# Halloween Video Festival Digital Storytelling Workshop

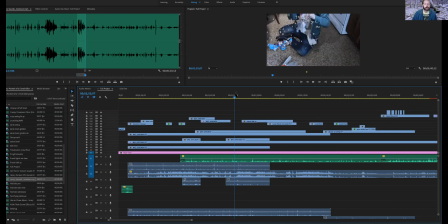35:24 You don't want to be doing it all the time, but honestly, if you can have one heightened breaking stuff scene, even if it's a bag full of cereal, then it's going to, I mean,
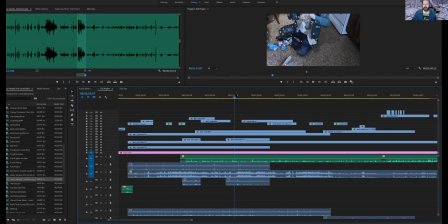35:38 when you watch that, you do get the satisfaction of feeling like you stabbed that bag full of cereal, which I don't know if that's something you're into, but I think it would look nice. All right, now my other special effect is coming up here.
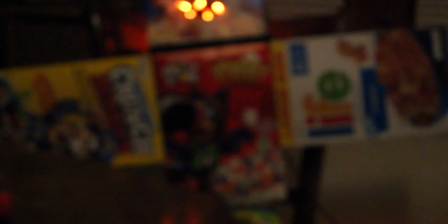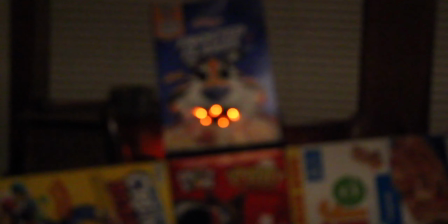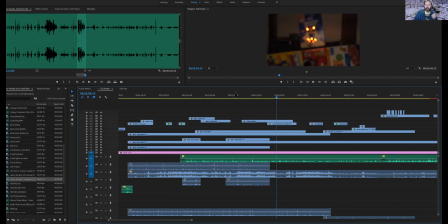36:05 Now, I would like to state that this is both very, very silly and a little bit terrifying, which is exactly the line that I want us to straddle. because both
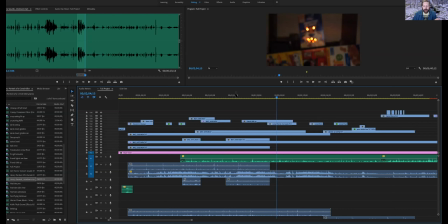36:22 of those are acceptable reactions the line between ridiculous and funny and downright horrifying is pretty thin and if you occasionally cross it then you know it's the time of the season i guess but i didn't exactly know what i was
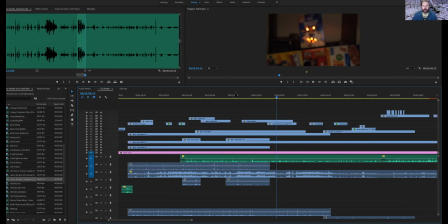36:39 going to do i had written on my shot list that I was going to construct a person made out of cereal boxes, and that is as far as I got. Originally, I had planned on putting a bladder filled with fake blood, like a plastic bag, behind one of the cereal boxes,
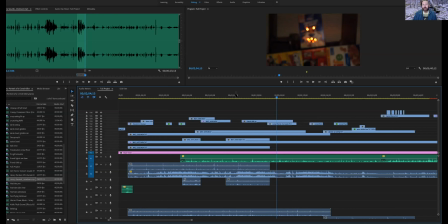36:58 stabbing it, and then having it bleed, but that turned out to be more difficult than I first thought, so I ended up just saying to myself, it's full of cereal, that's gonna look good.
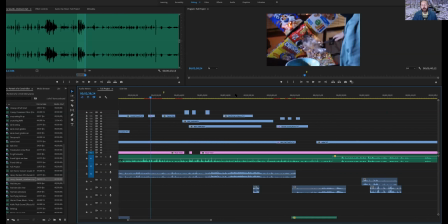37:10 Would these scenes have looked boring without all these insert shots? Yes. Yes they would. They would look boring and silly without the insert shots, without the music telling you at what pace you should be watching this,
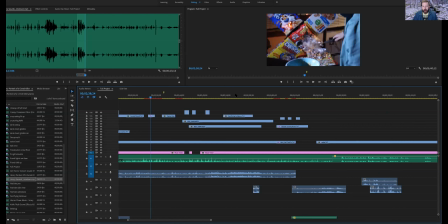37:26 without the extra sound effects. What I'm doing is patently ridiculous, but the reason why it's working is because it is being consistently propelled along by the sound and by the video editing.
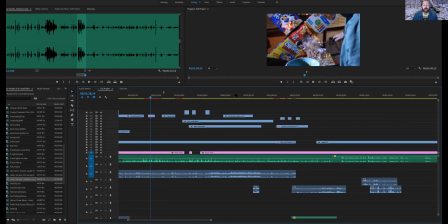37:43 So in the end, I am taking a ridiculous idea that maybe doesn't have the strongest legs, and I am fleshing it out by using the strategies that I spoke about earlier. I'm using lots of sound effects. I'm using music, multiple pieces of music,
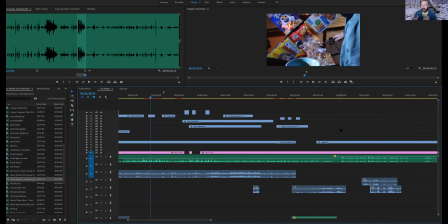38:03 to directly impact at which point you're feeling what thing in the trailer. I'm using voiceover to tell you what the motivation of this character is,
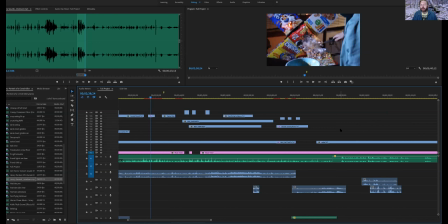38:17 because certainly I could do this without giving you any information about him, because it is a ridiculous joke. But I would like to think that something about making the ridiculous character more human makes it a little bit unsettling, even if it's still mostly just funny.
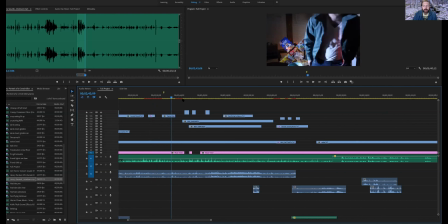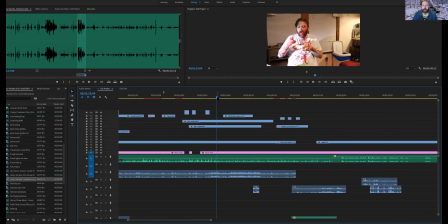38:42 I don't know about this fake blood here. I think I I might have under underdone, but that's okay. Got a horrifying tableau here. And then brings us to the radio. Again, there are a bunch of versions of this trick that you can do, And it works not just with fiction, but with documentary.
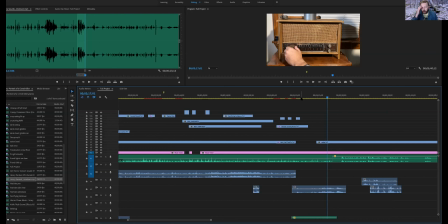39:03 You get a news story, you can get a microfilm, you can get a photograph, anything like that really helps flesh out a story. What it comes down to is that the thing that makes us identify with a story, the thing that makes us engage is when we see things that we recognize and empathize with and identify with.